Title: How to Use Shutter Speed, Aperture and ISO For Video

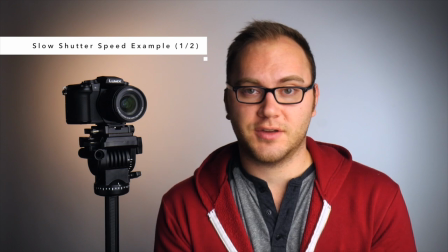Even if I try to hold really, really still, it's going to look incredibly out of focus and the motion blur is just ridiculous.
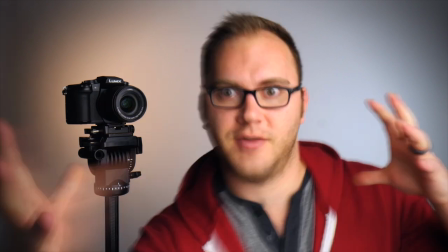But you could use this for a really dramatic, you know, dream kind of thing.
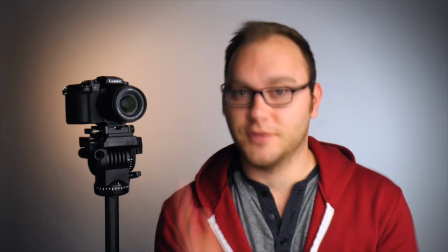Now I'm going to show you a slightly faster version of this. Okay, so this is another shutter speed setting.
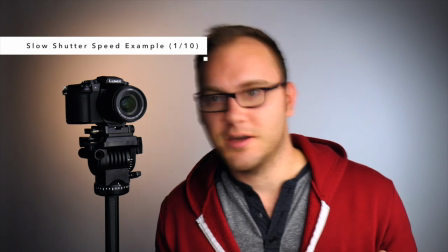Now I'm at 1 10th. It's a little faster, still way too much shutter speed for normal shooting.
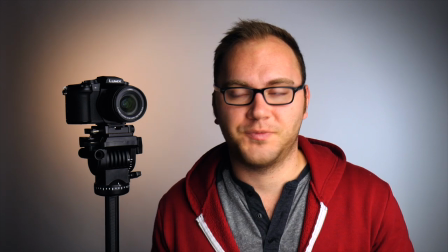But something like this is probably how they shot a lot of that Jason Bourne stuff where he's trying to remember and dream or dreaming and remembering,
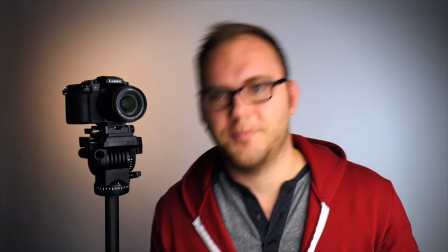you know, his old self. So that can be another effect. And you can use this.
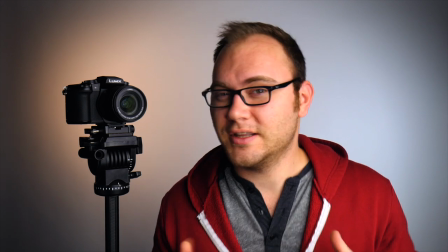This is not as dramatic as the first one. But it's a little faster. So now let's go really fast and see what happens.
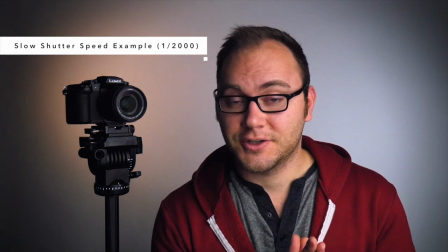Okay, so now we are shooting at an insanely high shutter speed. I'm at one two thousandths of a second.
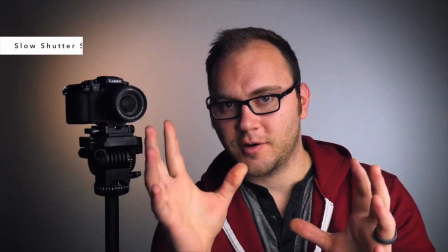So things are looking really sharp and crisps and just crazy jittery.
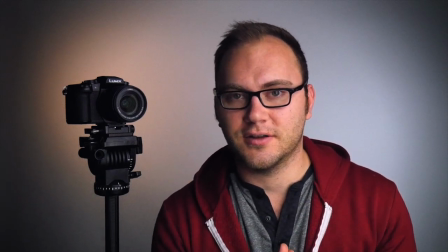This kind of gives a really good high tension feel. So if someone's, you know, you're choking someone in the film,
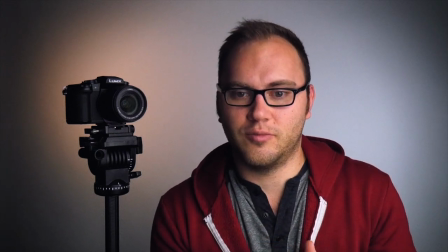that's going to be really interesting and then really bring up, you know, the intensity of your shot.
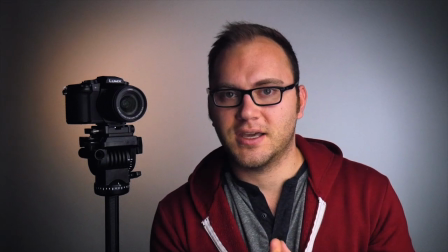So that can be something you could do.
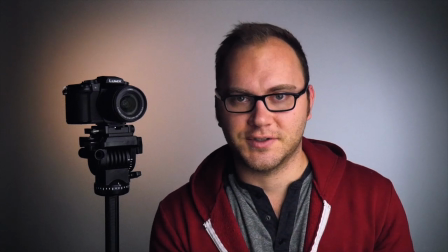I would not do this if you're just looking for a standard shot and there's just a conversation between two people, unless one of them is about to pull out an axe and kill the other.
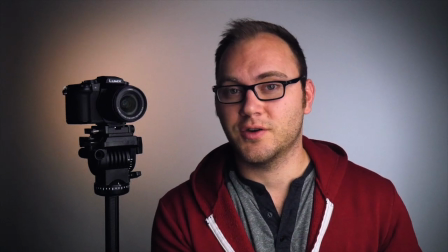This effect also looks really cool with handheld motion. So if you're going for a really gritty shot, really high ISO and handheld jittery movement is going to give you a pretty wild effect. So that is an overview of shutter speed. Now let's jump into our aperture. Aperture, unlike shutter speed, controls how much light hits the sensor. So shutter speed controls how long it's hitting the sensor per second.
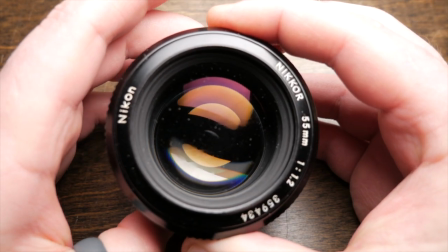Aperture controls how much. And the aperture is essentially blades inside of every lens that close down or open up. So it controls light obviously because we're, you know, clamping down and letting less light in or we're letting more light in. The different settings for your aperture are measured in what's called f-stops.
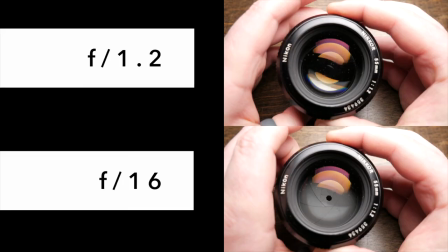And it's kind of confusing because the lower the number, the more open and more light you're letting in and the higher the number, the less light you're letting in. So something like an f22 would be a really closed down lens whereas an f1.4 would be very wide and large and open. And the artifact with changing how you use your aperture is going to be depth of field. If you have a wide open lens or a very low number on your f-stop, you're going to be letting lots of light in,
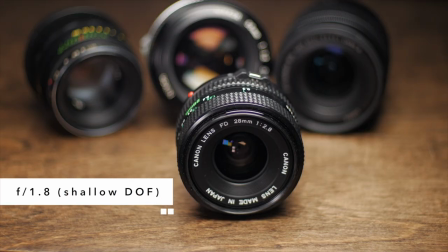but you're also going to be creating a very thin depth of field or what's called a shallow depth of field. And essentially this simply is, there's going to be less in focus in your shot.
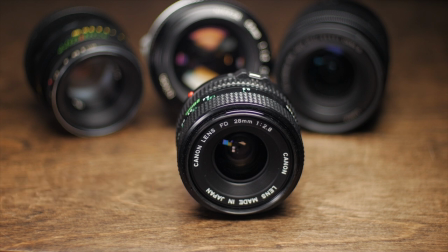So you could use this to isolate things. You could focus on one particular part of an object and the rest of the shot is going to be out of focus. And a lot of people really, really like that look. The inverse is true as well. You can have a very high f-stop and close down the lens.
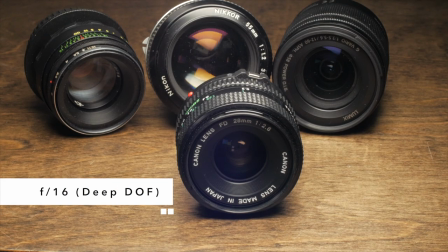You're gonna have less light, but you're gonna have more in focus. So if you have several objects you wanna focus, a deep depth of field is gonna be a great way to make sure everything's in focus. So that is aperture. It's kind of dependent on the lens you have. It's gonna change for every single lens. Now let's talk about ISO. And ISO essentially is a measurement on the camera and it controls how sensitive these sensor is going to be too light. So it's a lot more straightforward than the other settings in that all the way down means it's going to be darker. And when you bring it up, it's going to brighten up the image, which is really nice to finally have a straightforward setting. The artifact for ISO is noise and grain. So the higher you bring it,
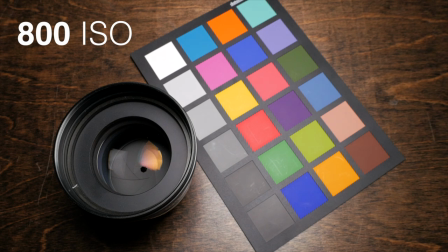the more grainy and noisy and unpleasant your image is going to become because we're essentially
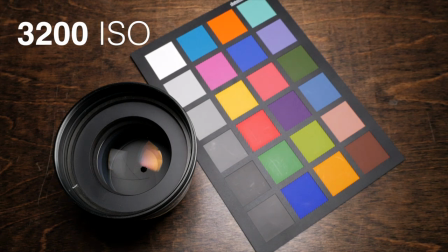boosting or gaining up our exposure digitally with the sensor.
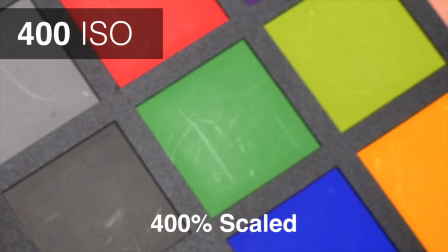So in general, you want to keep your ISO as low as possible. And unfortunately,
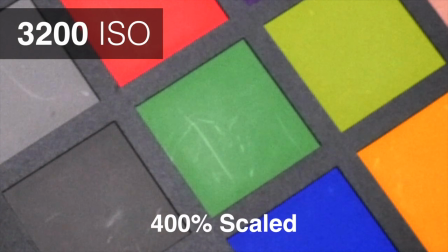the G85 and most of Panasonic's mirrorless cameras don't do so well with low light and they aren't very sensitive sensors. It doesn't help that the sensors are also physically smaller than other cameras.